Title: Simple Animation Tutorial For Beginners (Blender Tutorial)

Hello everybody, my name is Trey Schaefer at Russians Entertainment, and today I'll be teaching you how to animate in Blender for beginners in 2023.
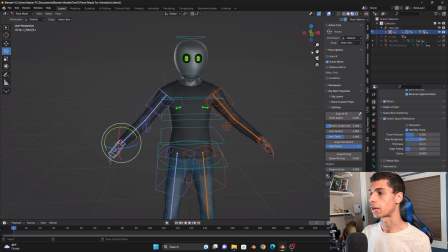(0:12)
Now, what we have here is Trend, our character that we develop here, and I'm going to teach you how to animate basically with him. So you don't need this setup that I have for him. As you can see, there's all these like cubes and kind of looking like with this character,
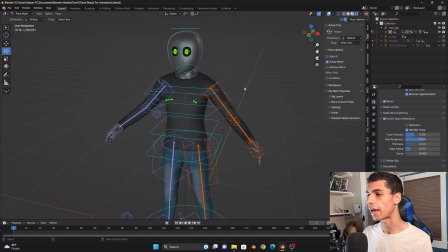(0:28)
and this is a add-on I got for my character for better animation. It's called AutoRig Pro. Now you don't really need this for this tutorial, but if you want it, I'll leave a link in the description below for it. But basically there are tutorials how to copy what I'm about to do in this animation tutorial.
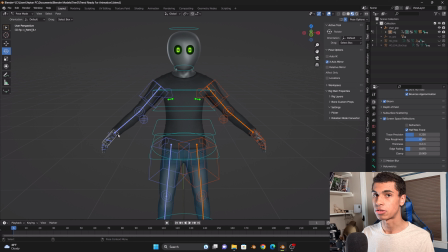(0:47)
So you can basically look up how to rig your character in the same way with this. If you look up other tutorials, you can. So yeah, but basically let's just show you how to animate with him. Now with this actual add-on, I can move his arms with just one like swoop, and it's actually better if I went in this form.
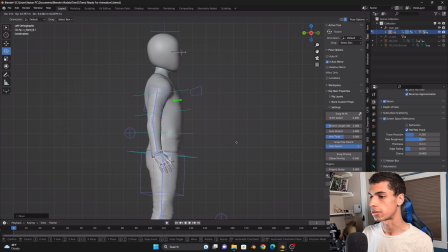(1:06)
It's much faster. So I can pose him a little bit more faster for animation. So here we go.
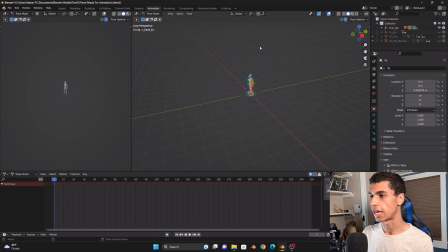(1:12)
If we just pose him right here, actually if we go in the animations tab a little bit here
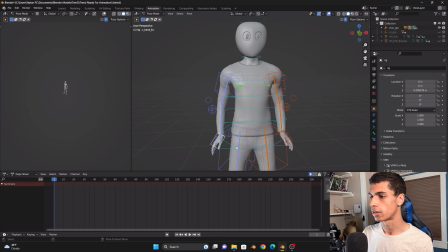(1:17)
and just do that instead, this will be a little bit better. And then we can view our character here,
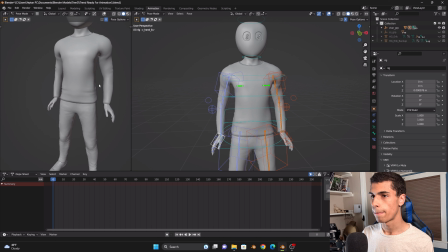(1:22)
where we just move him around. All right, perfect.
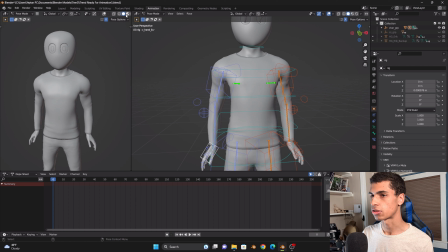(1:27)
All right. So now we kind of have this set. We can actually have this set here, hang on.
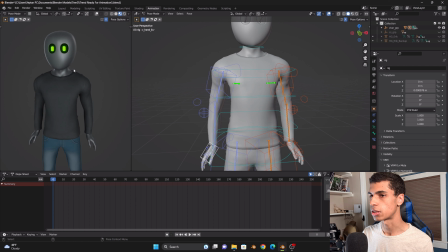(1:34)
I like to change this view because it's much better. Yeah, that's better. I just like that better.
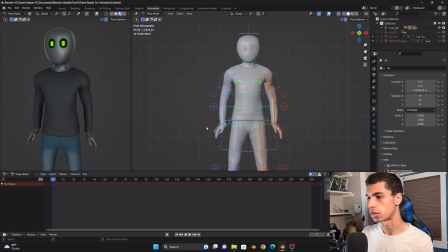(1:40)
It's not like harsh with lighting, but you don't need to do that. You can do whatever you want. But sorry. So what you want to do is first pose your character, and I'm just gonna pose him very simple.
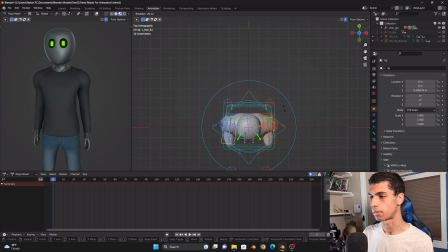(1:53)
He doesn't need to be like really pose that much, we're just gonna pose him just simple, kind of like relaxed.
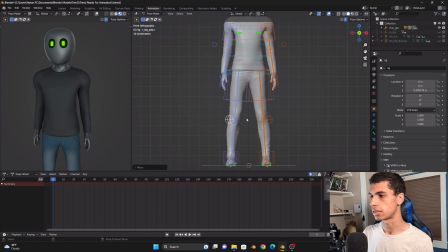(2:01)
You just want that nice relaxed look for him, so we're just gonna like bend the knees a little bit, kind of like go in the pelvis area right here, just like relax. Like if you're just standing, if you're just standing and talking to someone, you're just not like stiff.
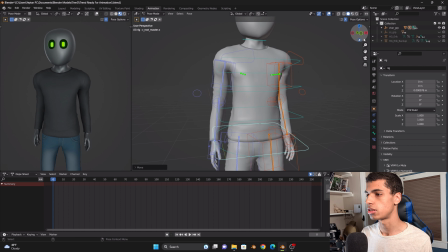(2:16)
Like you want to be relaxed. So that's the first key in character animation. You just want to relax your character because your character is always like stiff.
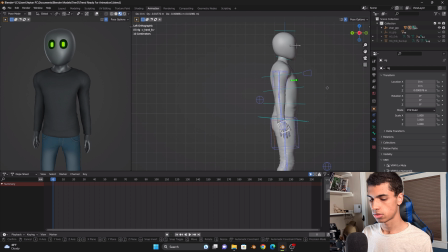(2:25)
So alright, so let's just get that going here.
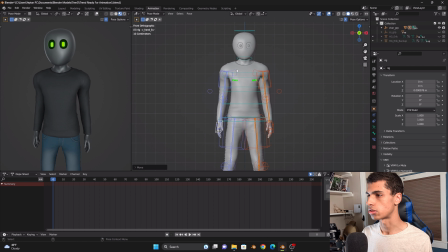(2:30)
Relax the elbows. Actually relax his shoulders a little bit. Just a little bit.
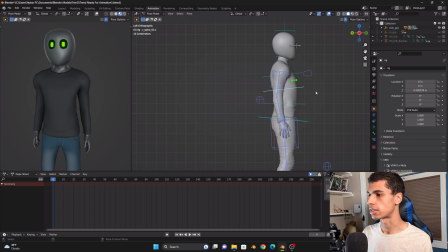(2:35)
And kind of relax his spine because he's also like standing up straight. So we just do this a little bit. Yeah. Release. And maybe he's a little relaxed into the knees a little bit. So we just, that's the wrong one I wanted. Is this control? Yeah, there we go. He's a little relaxed in the knees a little bit, so we're just going to leave it like that.
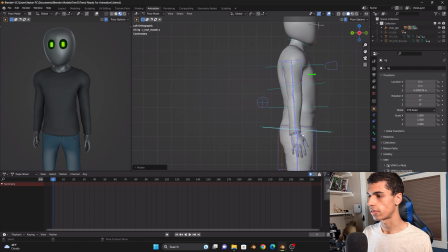(2:54)
And I'm going to affect the arms.
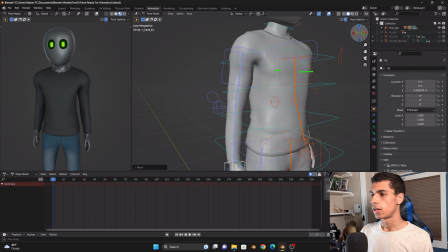(2:56)
If you have mirror, pose activated, and you can do that. Now, next we're going to do is keyframe the animation.
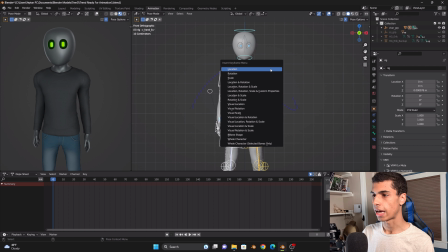(3:03)
So now we're just going to select all, press A, and press I, location rotation, and just select that.
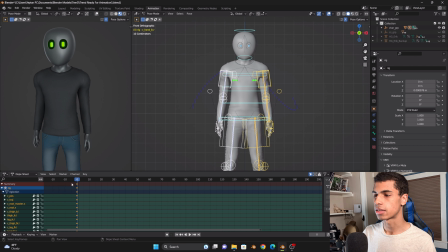(3:12)
Now that's going to bring our keyframes. Everything is keyframed to that. So wherever we do, it would just stay like that forever. Now, we're just going to move this to 1 because, it starts at 0, but, whatever. But I'm going to teach you how to get that smooth animation.
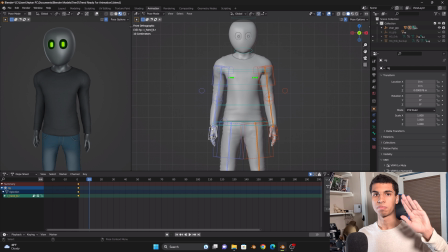(3:26)
Sometimes you don't want that animation that's just like this because you're probably running in if you try animation, you just kind of get like that. And it just kind of does its own thing, right? You kind of get that. So it's like, how do you make it more natural?
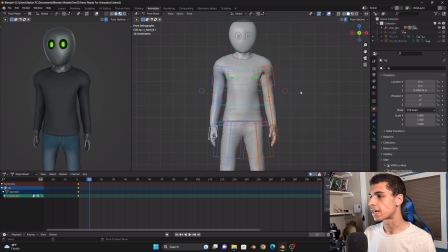(3:42)
So it's kind of not natural at the same time, but, it looks a little bit better. And I picked this up from like a stop motion term. So let's just say we're going to move his arm out.
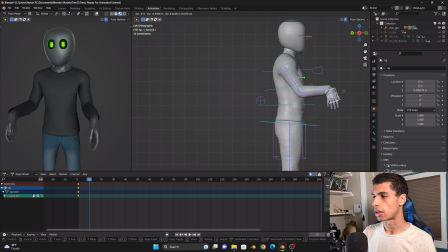(3:53)
So instead of like keyframing his arm, let's just turn this off right here. If we just keyframe his arm to go like this, right? And we just say, we just do this, right? You don't want the animation to just go like this. So if we just play it out, let's see what it looks like. Yeah, you don't want it just like that, right?